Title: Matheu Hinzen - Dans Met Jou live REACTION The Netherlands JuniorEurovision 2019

Hello to a new video from EU's Fins. My name is Fins, and today I'm going to react to the Dutch entry in the Junior Eurovision Song Contest 2019. The show represents my country with the song Dans Met Jou. He came in 4th place, where I'm really proud of. I totally didn't see this coming, so I'm very happy with our results, and I'm really happy for Mathieu and his dancers.
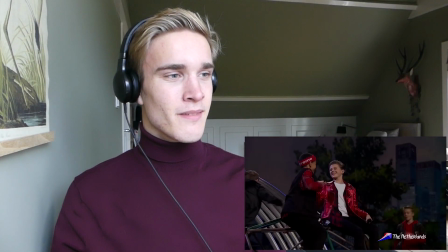[0:26]
So let's start reacting to the Dutch entry! There we go. Yeah, I really like this beginning with this prop, and I don't know, it's a cool beginning of the song.
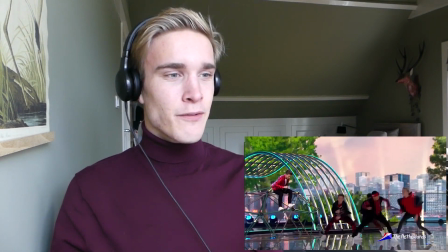[0:37]
I like his red jacket, and everyone looks very good, the styling as well done.
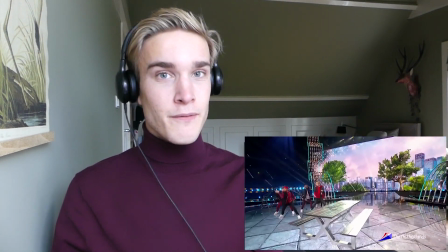[0:42]
I think we do that every year pretty well.
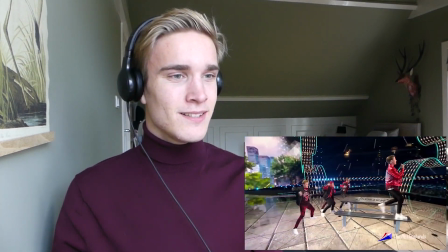[0:47]
And now walking on the table. I love they bring it to Poland.
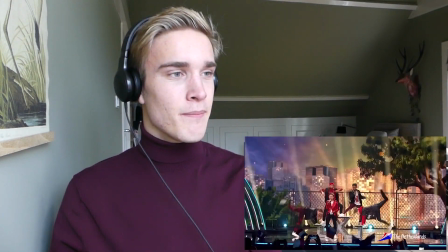[0:56]
It's such a good performance. I really like the dancing in it, it makes it energy powerful. I really like that.
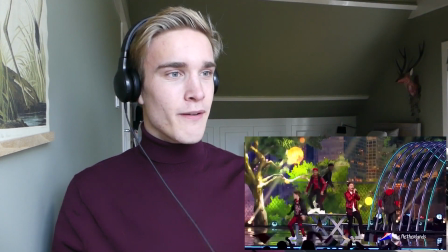[1:04]
I also love our LED screen, it looks very expensive and creating an environment.
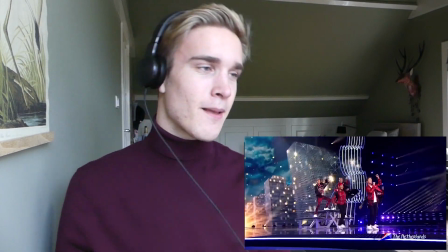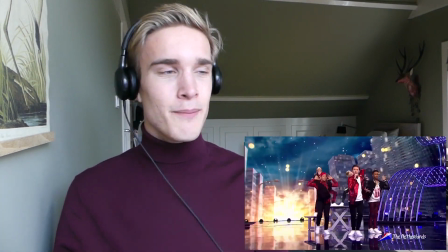[1:14]
I like Mathieu is also dancing with them.
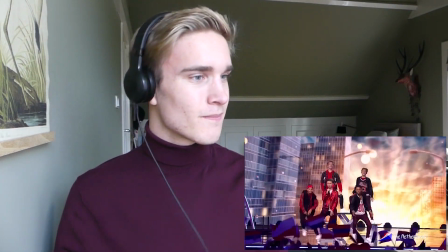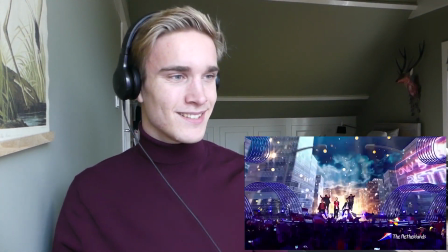[1:23]
He's really performing it. I love this shot.
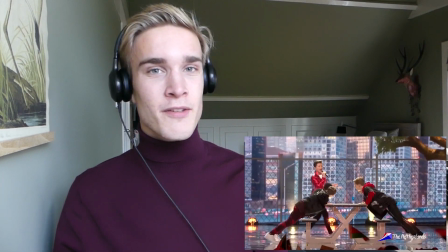[1:32]
His vocals are really good.
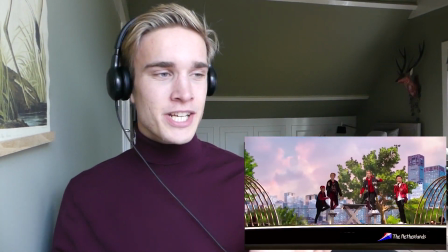[1:37]
It's so catchy song. The song is so catchy, I want to dance and sing it all the time I hear it.
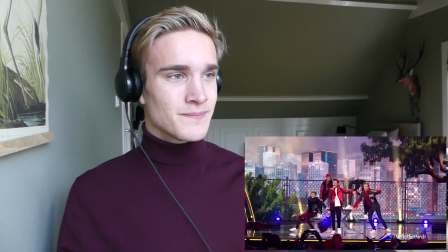[1:43]
Yeah, I love it. I like the colors, where are we going for?
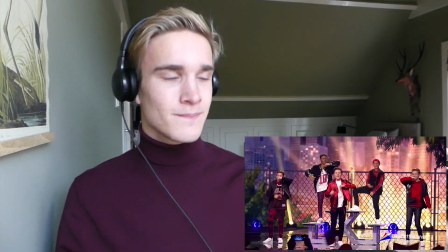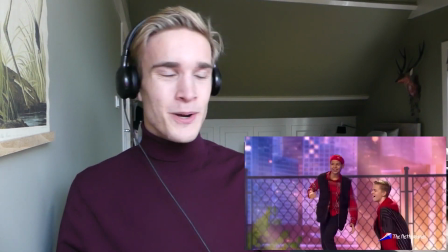[1:53]
And of course.
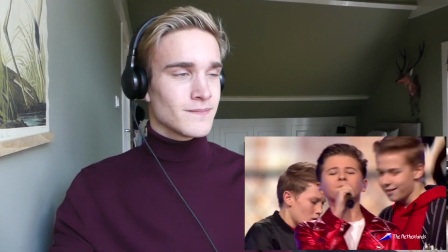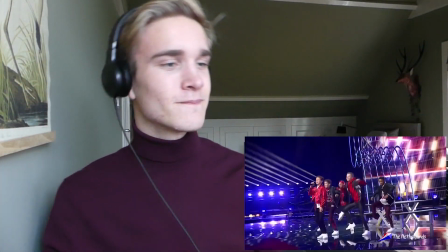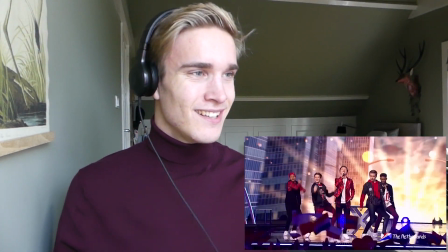[2:05]
I love it. I can't say anything bad about this.
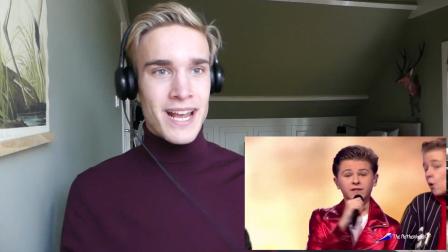[2:13]
I've watched this performance a million of times, but I can't really say anything bad about it.
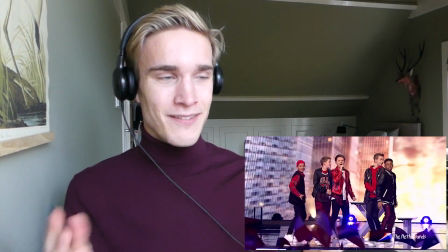[2:18]
I like the angels, the camera work, the outfit, the styling, everything. The performance is just so good.
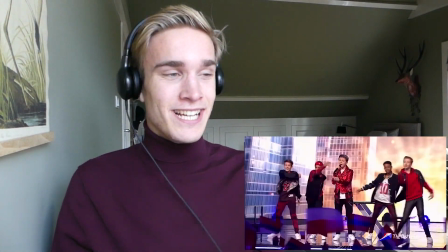[2:24]
I can't really say anything bad about it.
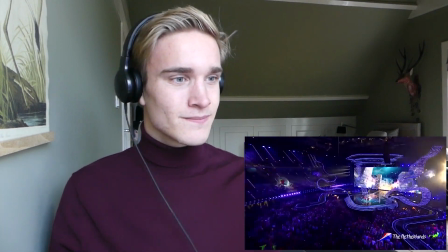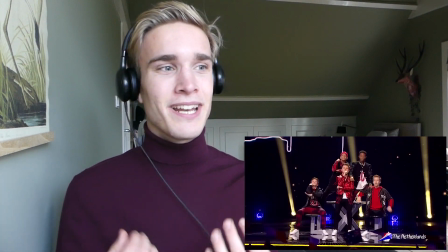[2:32]
And I also like everyone is smiling, they're enjoying it. That's the most important thing.
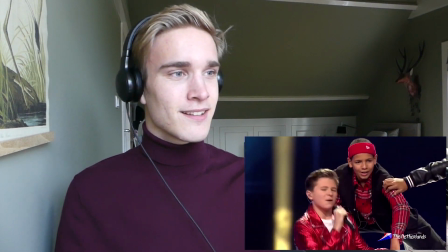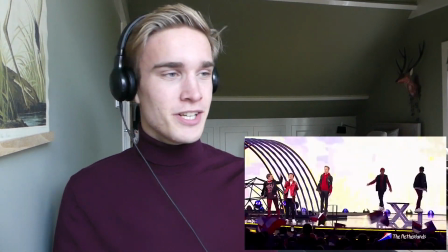[2:43]
This really growing me and Dark Horse in a Eurovision. I'm so happy we came forward, I can't believe it.
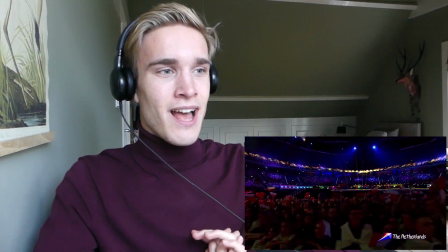[2:49]
I love his part because he is like making connection with the audience.
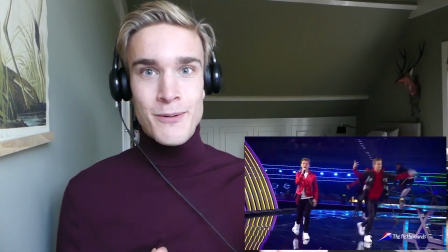[2:54]
And this is not cringe, this is just how you do it. He did a great job with this.
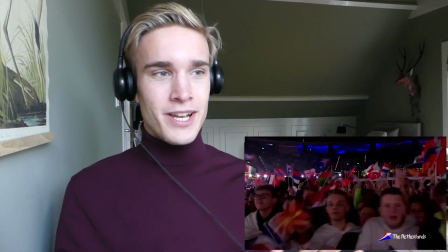[3:00]
I like it. It's not cringe, so yeah. And vocal work.
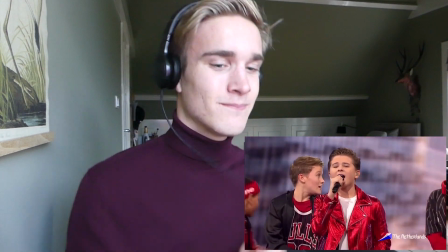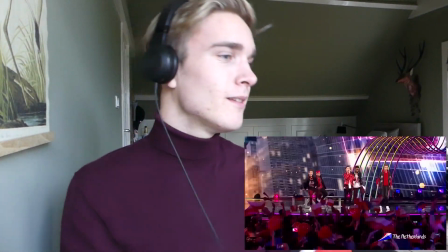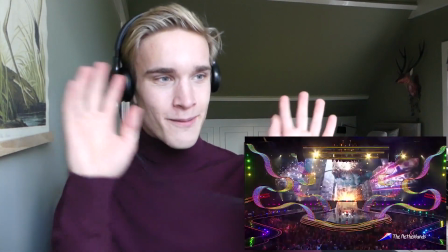[3:19]
The firework, the colors.
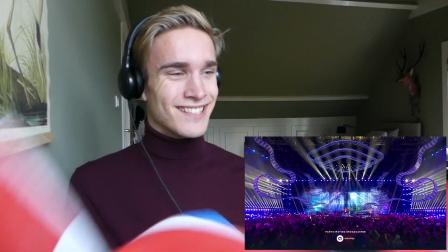[3:24]
Woo! I'm so proud. So this was Dans Met Jou by Mathieu for the Netherlands. I'm really proud of this song and I'm really proud of the results. We came fourth. Before the show, I was hoping for a top 10, but we came fourth, so I'm really happy. I was like so happy when the voting started. We got 2 times in a row, 12 points. I was like, oh my god, are we gonna win? But sadly fourth, but it's amazing. I wish Mathieu all the best and I'm so happy for him. As I already said, I can't really say anything bad about it. I really like everything. Everything was just really good. I don't know. I really can't say anything bad. I like everything. So I'm just gonna tell what I really like. I really like the LED screen we use. It looks like creating an environment and it looks so expensive. I don't know the colors they use for it. I love that they bring the table back and the prop they used in the beginning of the performance. And the moment when Mathieu was like making connection with the...